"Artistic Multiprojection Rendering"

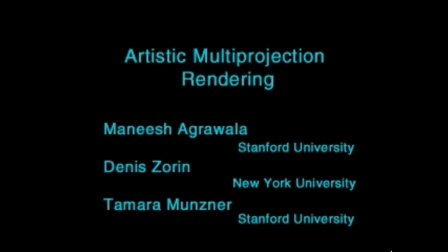1s
When composing images of 3D scenes, artists often change the projection from object to object.
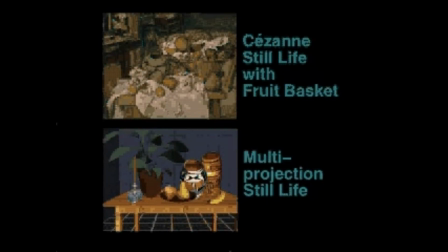8s
Such changes can help convey the dramatic intentions of the artist, make the scene easier to understand, or communicate information about the structure of the scene.
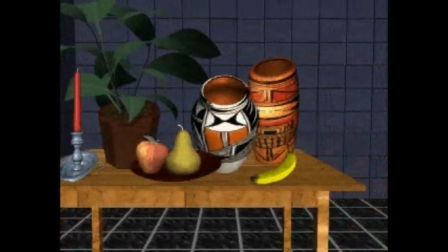18s
In this video, we present interactive methods for creating multi-projection images and animations.
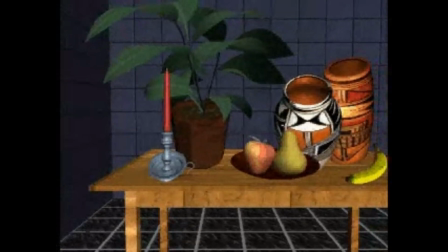25s
This multi-projection still life was created with our system.
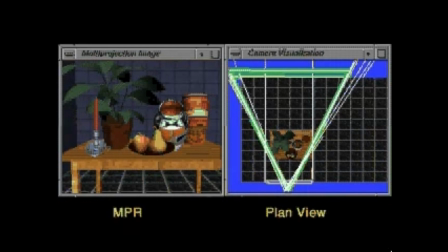29s
The user can attach local cameras to different portions of the scene geometry. In the right window, we show the scene in plan view with a wireframe frustum for each local camera. In the left window, we show the multi-projection image.
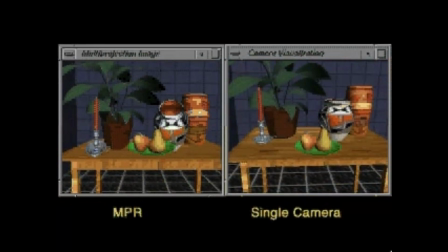45s
When we select a local camera, the attached geometry turns green, and the local camera view is shown in the right window. Notice how the local camera view differs from the multi-projection view.
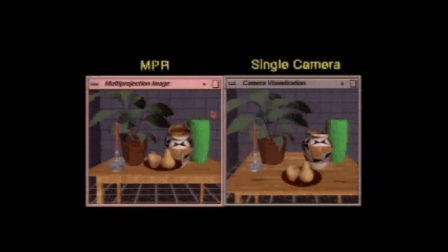62s
We can interactively adjust the parameters of any camera. This scene has 10 local cameras, and the multi-projection image updates at several frames per second. Composing such images is fast and easy with our interactive interface.
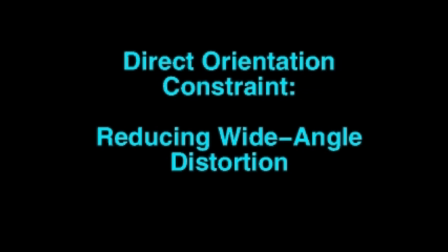79s
We have designed several camera constraints that can help the user in adjusting the parameters of local cameras.
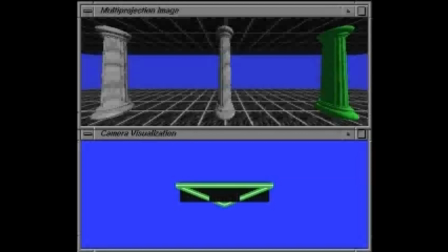85s
With a wide-angle camera, curved objects can appear unnaturally stretched. Our direct orientation constraint reorients a local camera so that it points directly at the center of the geometry attached to it. In the bottom window, we see the scene from the left column's camera.
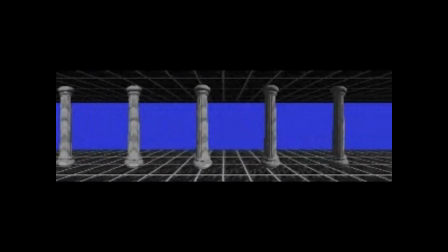105s
We can animate the scene with this constraint in place. We use a different local camera for each column and one more for the floor and ceiling.
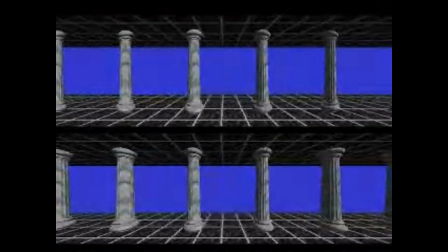115s
For comparison, we show the same animation using a single camera in the bottom window.
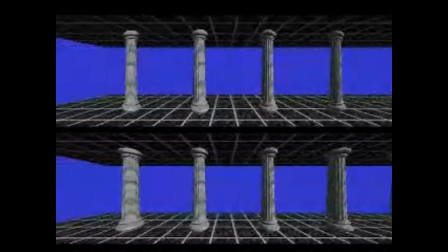122s
In the top window, the constraint is separately enforced on each column camera on every frame of the multi-projection animation.
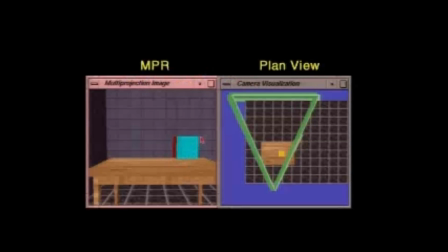132s
Normally, as we move the camera, the object moves in the image and different parts of it become visible. Using the fixed position constraint, the object remains stationary in the image plane, but we see different sides of it. Notice how the frustum shears in the right window, creating an off-axis projection.
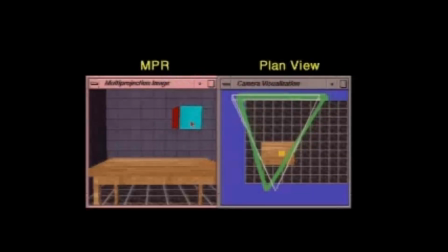156s
When we use the fixed view constraint, the object moves around the image plane, but we always see the same parts of it, like a sprite.
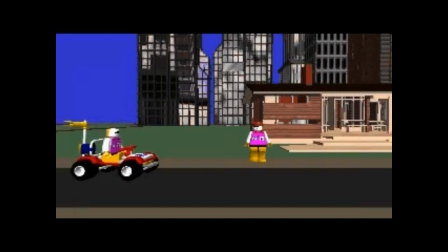163s
Here we apply the fixed view constraint to the foreground cars.
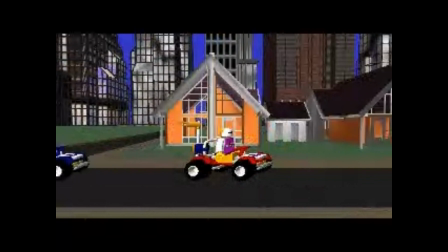168s
The exaggerated projection for the background emphasizes the depth of the scene.
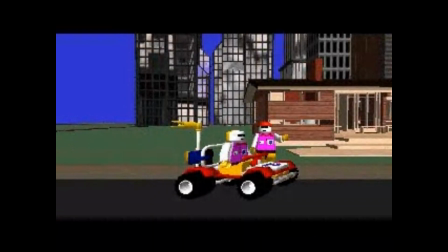173s
Notice how different parts of the background buildings become visible during the animation, while the views of the foreground elements remain fixed.
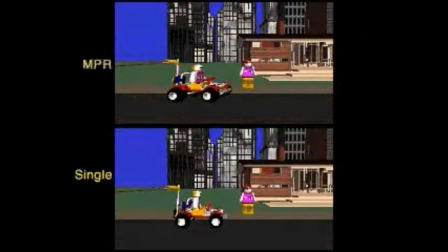182s
In the single perspective animation on the bottom, the face of the red character is not visible during the initial conversation.
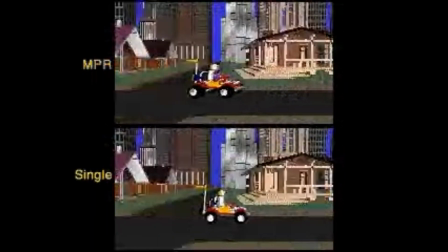191s
Notice how in both animations, the blue car rotates before and after passing the red car.
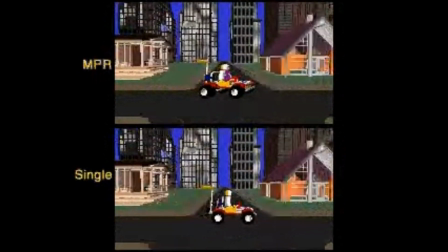197s
The fixed view constraint affects only translations, not rotations.
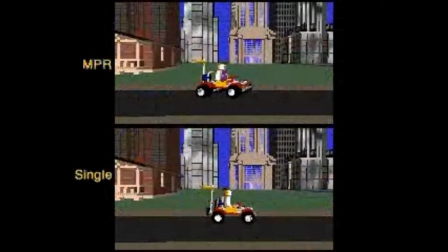202s
This is a relatively complex combination of 2D and 3D.
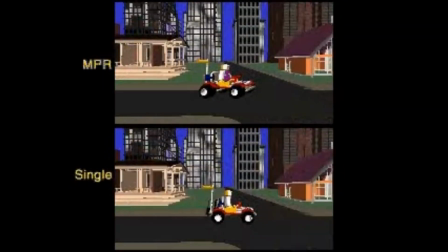207s
If the blue car were a simple sprite, it would only change in size.
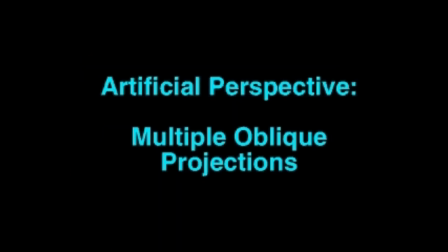214s
We can use multiple oblique projections to create an artificial sense of perspective.
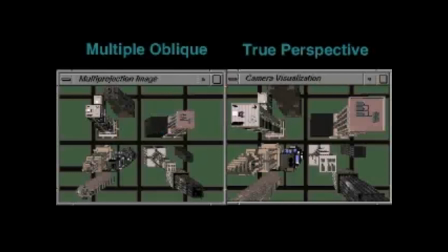220s
In the left image, the receding parallels of all the obliquely projected buildings point towards a central vanishing point. More of the city is visible, and it is easier to judge the relative sizes of the buildings in the multiple oblique view.
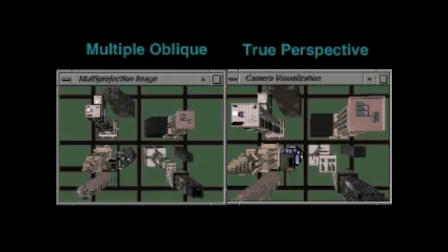234s
For instance, the pink rooftop in the upper right corner is about the same size as the gray one next to it. In the true perspective view, it appears much larger.
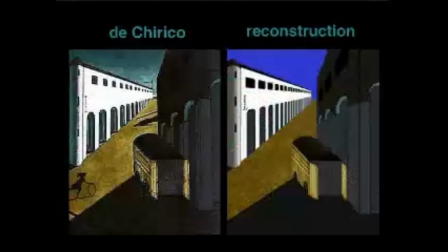245s
On the left is Giorgio de Chirico's Mystery and Melancholy of a Street.